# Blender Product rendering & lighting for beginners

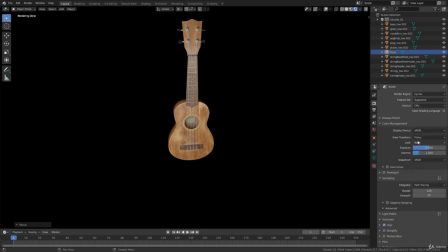1487s
Just look for color management and you'll be able to do this. So we have our view transform, which is Filmic. And Filmic is good. You should always render in Filmic. But right now we want to change this to false color.
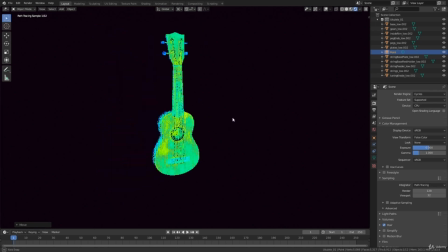1502s
You can see that we have a very weird looking ukulele right now.
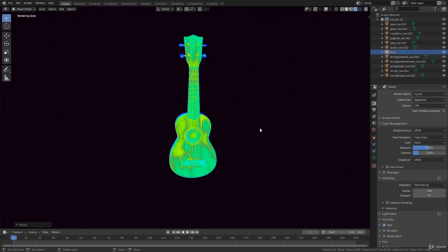1508s
And this is what the false color does. So there is a little chart with all the colors that we have.
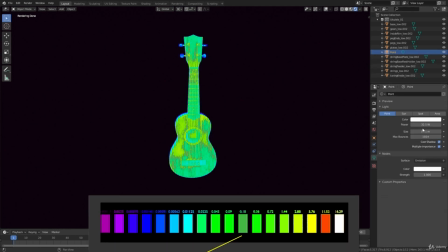1515s
And you can see that if I select my light and I put this power up, you will see that the colors start to change. So if we look a little bit at the colors, it goes from black, purple, blue, cyan, green, gray, green, yellow, red, white.
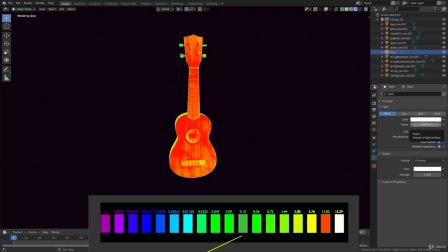1532s
So if you overexpose something, which will be in the white, you will lose a lot of the saturation. So you just don't see any difference between the colors anymore in the white areas. If you go lower than black, you of course also don't see anything.
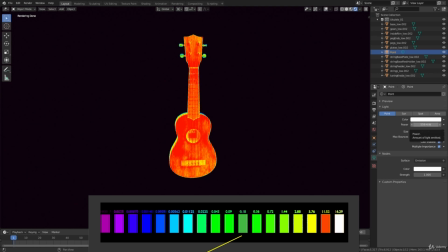1547s
So we want to stay at the 0 EV, which is gray.
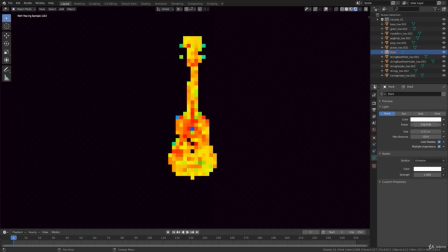1553s
So it's your job to make sure your main light has a nice exposure, and you want to look at some gray values in here.
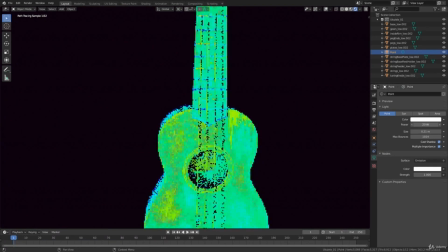1563s
I always like to keep it a little bit higher than gray, just almost to the yellow, but that is a personal preference.
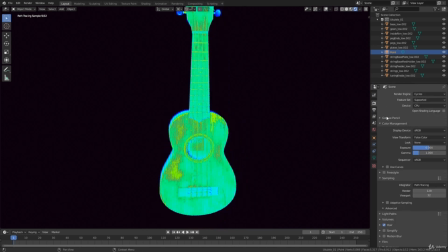1571s
So now, if we go back into our Filmic render,
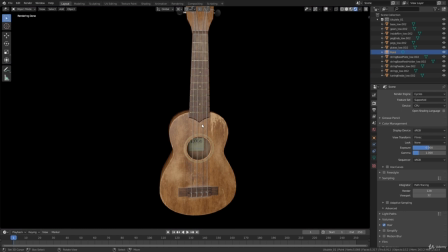1576s
you can see that now we have a nice exposure, good exposure. There is one thing though, that sometimes this just looks kind of bland. This has to do with multiple things. Of course, we only have one light in here right now, so it doesn't really pop, as you can say.
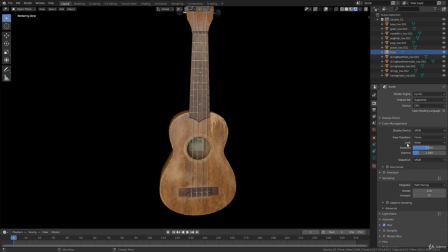1592s
But we can also change something here, which is called the look. Right now it is set to none, but you can put the contrast a little bit higher. You can see that if I put on high contrast, that the colors and the saturation changes a lot of this ukulele.
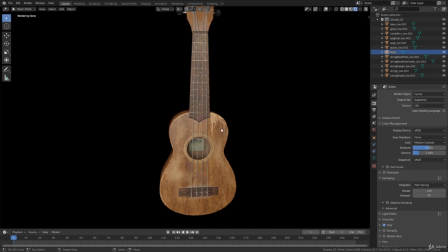1610s
So you can always try to go in here and change some of this to make your image, I guess, pop a little bit more.
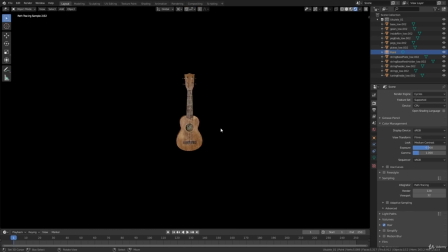1618s
Make those colors pop out. So this is the key light, and that is the exposure which we set by our key light. Our other lights will be a lower power than our key light, and this is why you only have to really do it with the key light, because the other ones are going to be lower, and we will not lose too much information with those lights.
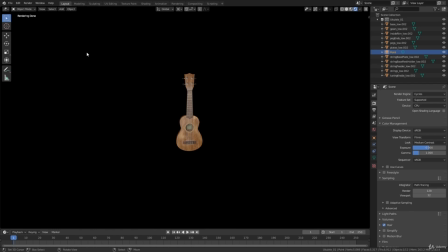1638s
See you guys in the next part, where we're going to talk about the fill light. The fill light.
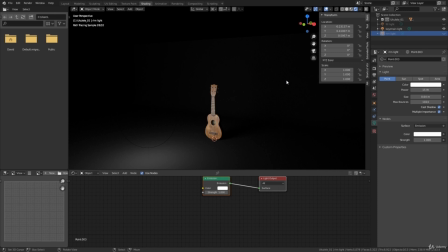1645s
Why do we use this fill light? What is the fill light? Well, it essentially already says it in the name. It fills up shadows that we have created with our key light, our main light. So the fill light essentially is quite important, because let's look here right now.
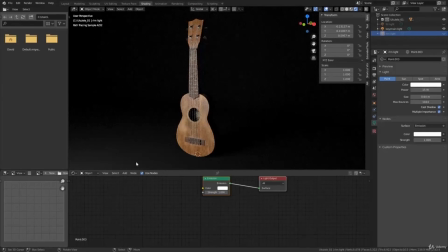1661s
What can we see in this image here? I can even make it a bit bigger, to be honest.
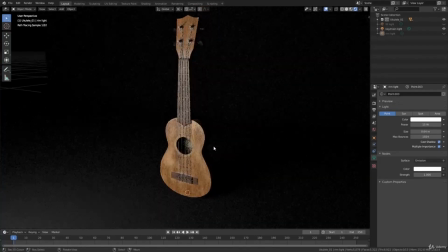1668s
Here. We can see very nice lighting. We already fixed the exposure. We have a nice light on here, which is our main light, but it's quite dark down here, so we cannot see any shape here, and it just, it mixes with the background that we have.
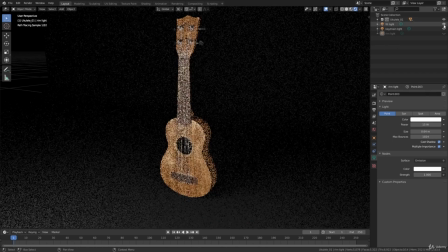1686s
So I already created a fill light here, and you can see what this does, right? We fill up these shadows. So how do you create the fill light? It's super easy.
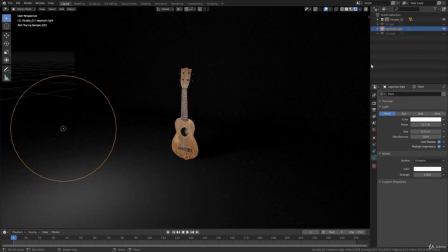1697s
You just duplicate the key light, move it over to the side, so I can do it again
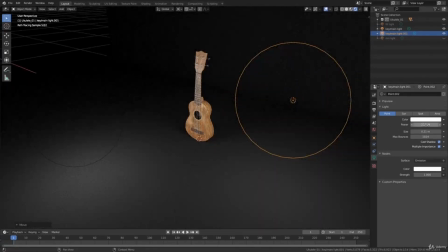1703s
here, and make sure you put this power down though. It has to be less than the main light, right? So I'm gonna put this at like 20. Can even go lower, actually 10.
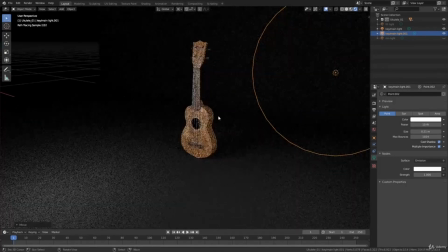1714s
And this is really just to fill up the shadow that we have created before.
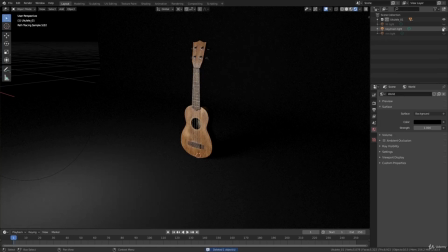1720s
And what I also want to show you is that every light that you create has to have a reason. You cannot just create lights because I do it, right? It has to have a reason in your scene as well.
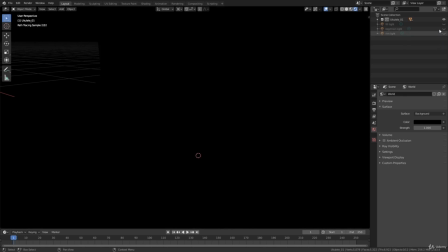1733s
So what you should do is turn off your key light and then turn on just the light that you have created.
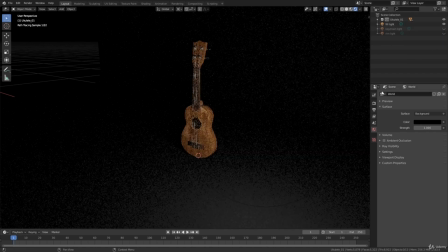1739s
It doesn't matter which light it is, just turn it on and see what it actually does. So you can obviously see that we have created this lighting and it makes sense, right?
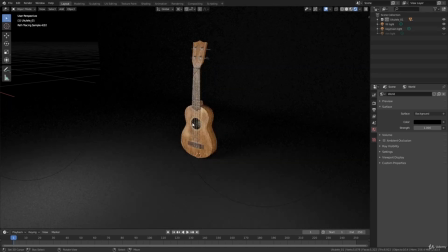1749s
So together they both make sense, and we can go on with the next light in our scene. Do we need the next light? Do we not? That is also always up to you, but there is another light that I want to talk about. They're kind of two lights, and we'll talk about it in the next part. I see you guys there.
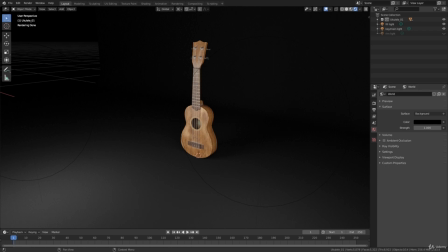1766s
The background light or rim light. They're not really the same, but what you essentially want to do is you want to create some separation between the object and the background. So right now I've created a studio which is black,
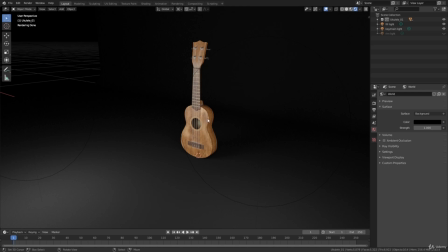1783s
and we already created a fill light around here, and you can see that it filled up this shadow, right? So we already have a separation between our model or our subject and the background here.
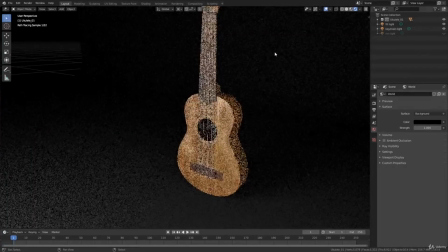1797s
But if we zoom a little bit in, it sometimes is hard to see
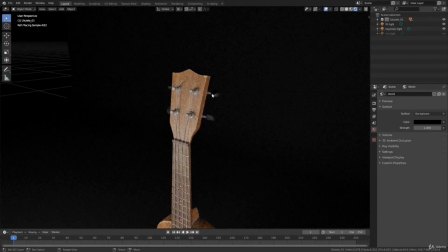1803s
the difference between this part and the background. It can also be here, and you can also use the background or rim light to brighten up some edges, just to make it more interesting and create some extra contrast.
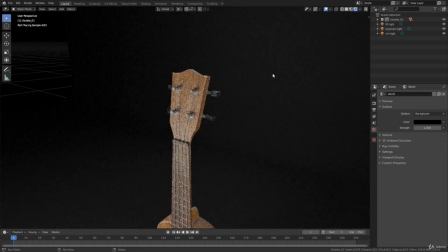1819s
So I already created one, bam, I put it in the back. And what you want to see with this one, let me actually show you where I put it.
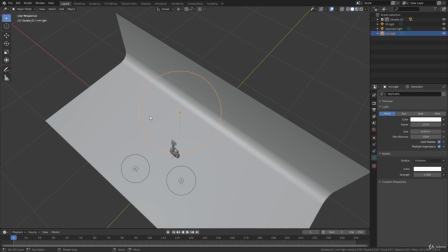1827s
I put it here in the back, made it a little bit bigger. You don't really have to make it bigger, that's just one thing that I did. But you want to make it less strong than the key light, okay? Make it less strong than the main light in your scene.
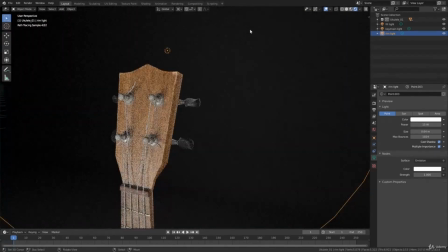1840s
And what I want you to see here, the separation between the model and the background is even more visible. You can see it very clearly when I turn it on and off. So here we create this very nice rim.
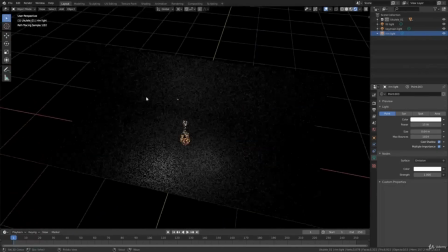1856s
The background light does not have to be just one light. You can put multiple on there, and that is just all up to you. But as I said before, every light has to make sense.
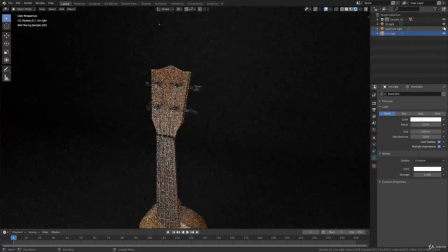1868s
Don't just put them there. So if you hide the key light and the fill light,
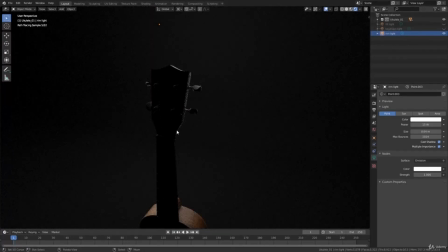1872s
we can see that the rim light that we created actually does make sense, right? We create some light here and we created a separation between the object. Awesome. So now you know the main lights in the scene and you can now start playing around with them.
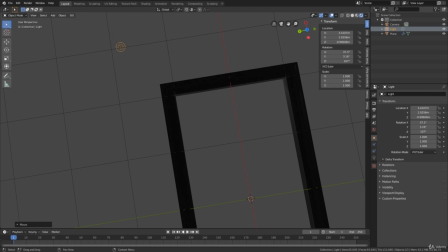1891s
Lighting to me was always just some guesswork. I just did what I saw someone else do and I didn't really understand what lighting was. And this is also why I created this, because I know a lot of people do this. You just have your key light on the left, you have a fill light on the right,
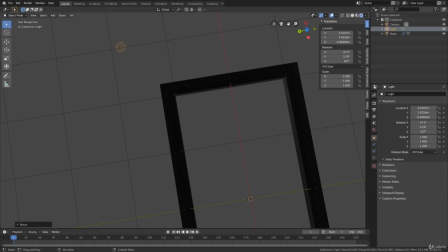1908s
and then you have a rim light in the back. And this is cool and all, but if you don't know what you're doing, you're really not showing off your model, your prop, or whatever you're creating, because you're just following someone else without the knowledge of what they are doing.
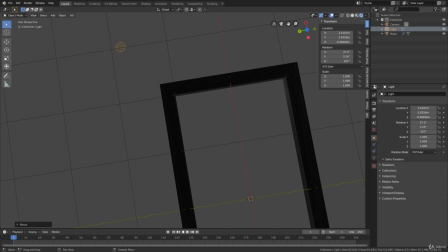1922s
I am not saying it is bad to follow other people's techniques, but if you don't understand the technique, then, you know, it just doesn't work. So, if we're actually gonna look at this light that we have here, and the model, we can see that right now, this lighting position is down at the model,
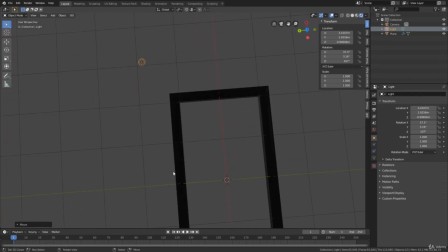1942s
and the model is just looks like a black shape, right?
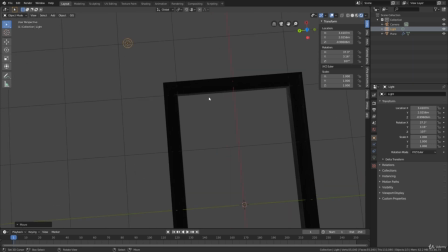1948s
It looks very, very simple. Let me actually put this light in the right position.
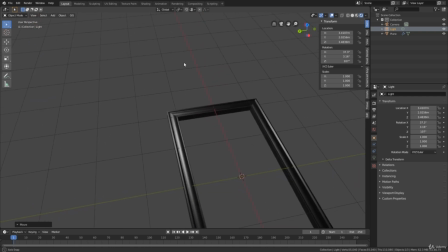1954s
Here. So now we can see that maybe our model looks very different than we have expected. And you can see that we have put some time, it's not a lot in this case, but some time in our model to actually create these shapes.
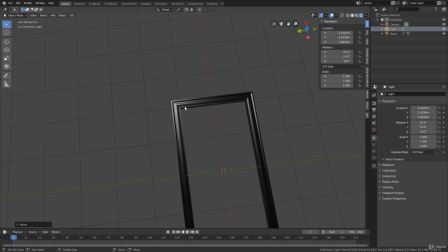1972s
So even if you guys created amazing looking models, you still have to show that off with the lighting, right?